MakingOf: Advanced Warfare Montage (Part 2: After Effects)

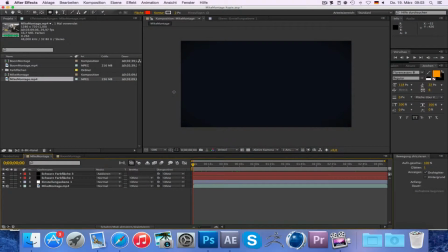Hey there, this is NewEraCat, and in today's video I want to show you my project file in After Effects. This is the second part. If you haven't seen the first part of this little tutorial, check out my videos.
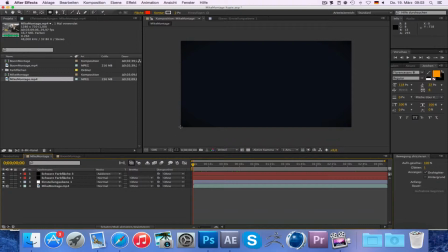It's done in iMovie and it basically covers all the cutting and editing for the footage. And what we're gonna do today is take a look at all the post-production and effects I added afterwards.
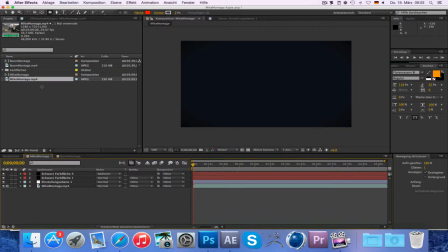So the first thing I did was brought in the rendered file. I called it Montage because I'm called Mike and it's a montage. And the problem is that After Effects interprets it as 25 frames per second.
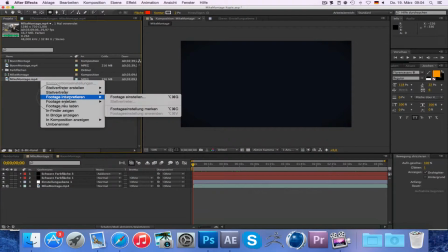And to change that, you have to go to Footage Interpret, then go right here.
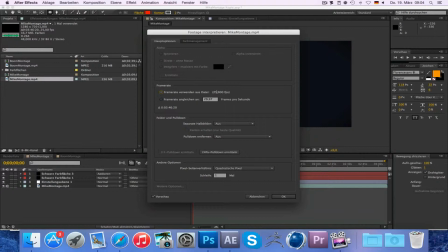And usually it's clicked like that, but you have to change it and type in 29.97 manually so that it interprets it right.
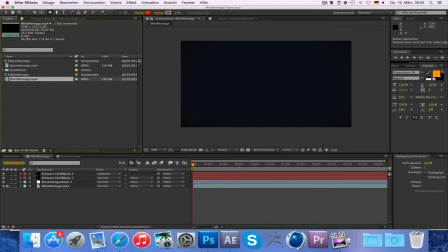So once you've done that, you just go ahead and drag this onto here to create a new composition. And then what it does, it creates a new file with the footage in here, all good to go.
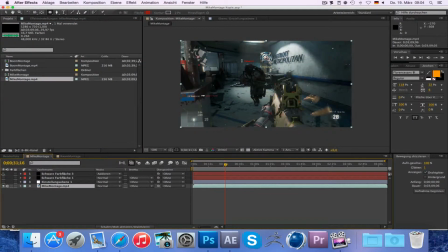So what I did then was I first added the color correction.
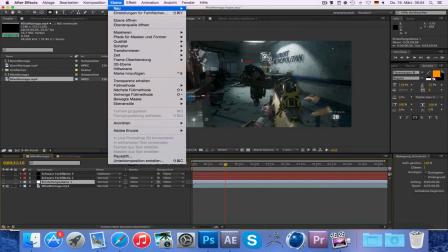I went to layer and added a new adjustment layer.
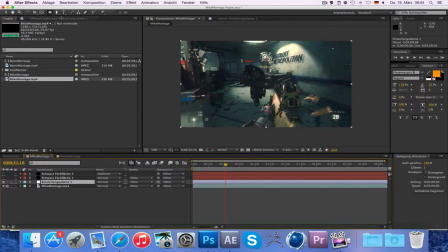And on the adjustment layer, I added a curves effect and a glow effect. What the curves basically do is boost the contrast a little bit right here in the RGB channel. And I also played a little bit with the blue channel and brought it down here
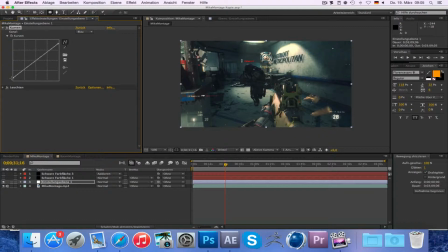and up here a little bit to make the dark areas more bluish and the lighter areas more yellowish. And then I also added in a glow effect, but that's a very subtle settings to like make it look a little bit more cinematic and make it shine a little bit more.
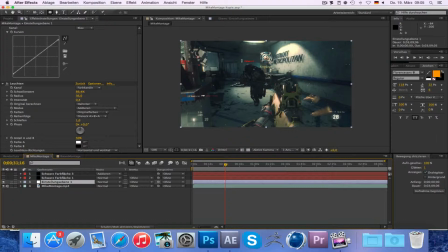So that's the color correction right here. I should rename these, to be honest, but I'm a little bit of a lazy guy, so I just leave that as it is. And to make it even more cinematic, I added a vignette.
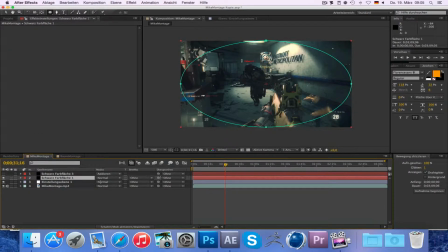And what I did was I basically just added the black solid and added a mask in the form of an ellipse. Then I went to the mask settings and feathered it a little bit and brought down the transparency to well, around 50%.
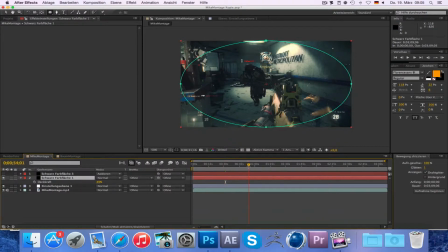And as you can see, it like focuses the eye a little bit more on the middle towards the action.
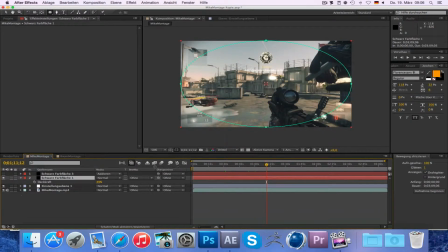So that's all for the color correction and the cinematic look. What I did next was I created another black solid and I added an effect by Video Copilot. It's called optical flares. Check out the website videocopilot.net for the plugin itself,
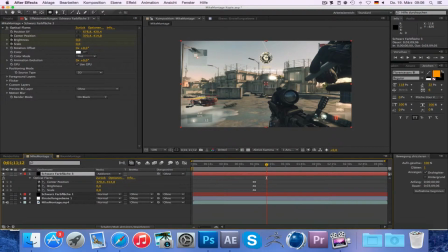and what it does is basically it creates optical flares, as you might have guessed, that really represent real ones in a very good fashion.
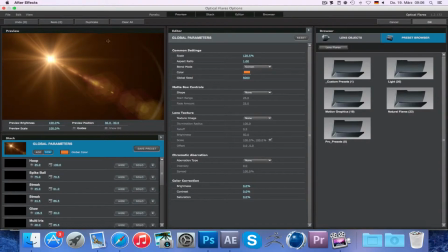You can see it like this, and it has a ton of great options with different settings right here. You can play around with it, how it like feels, and it has a lot of presets for motion graphics, for nature, for everything else.
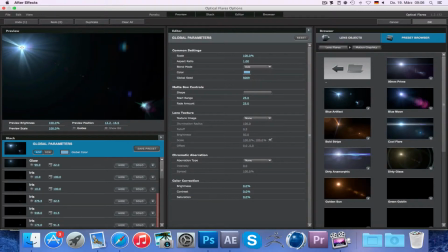And I just love to add these kind of
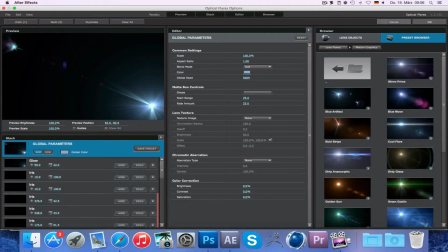random objects into the composition to make it look a little bit more,
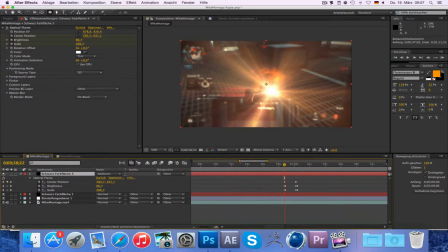a little bit more different, a little bit more exciting to watch.
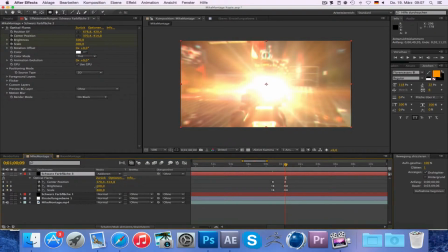And as you can see, it like fades in, fades out, the amount and the brightness and the scale just scale up and then scale down, all via
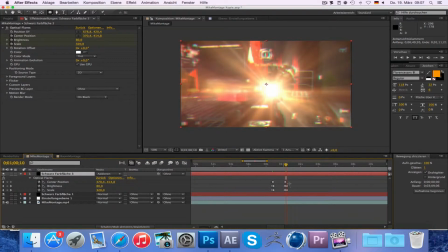special animation key sets. How is that called?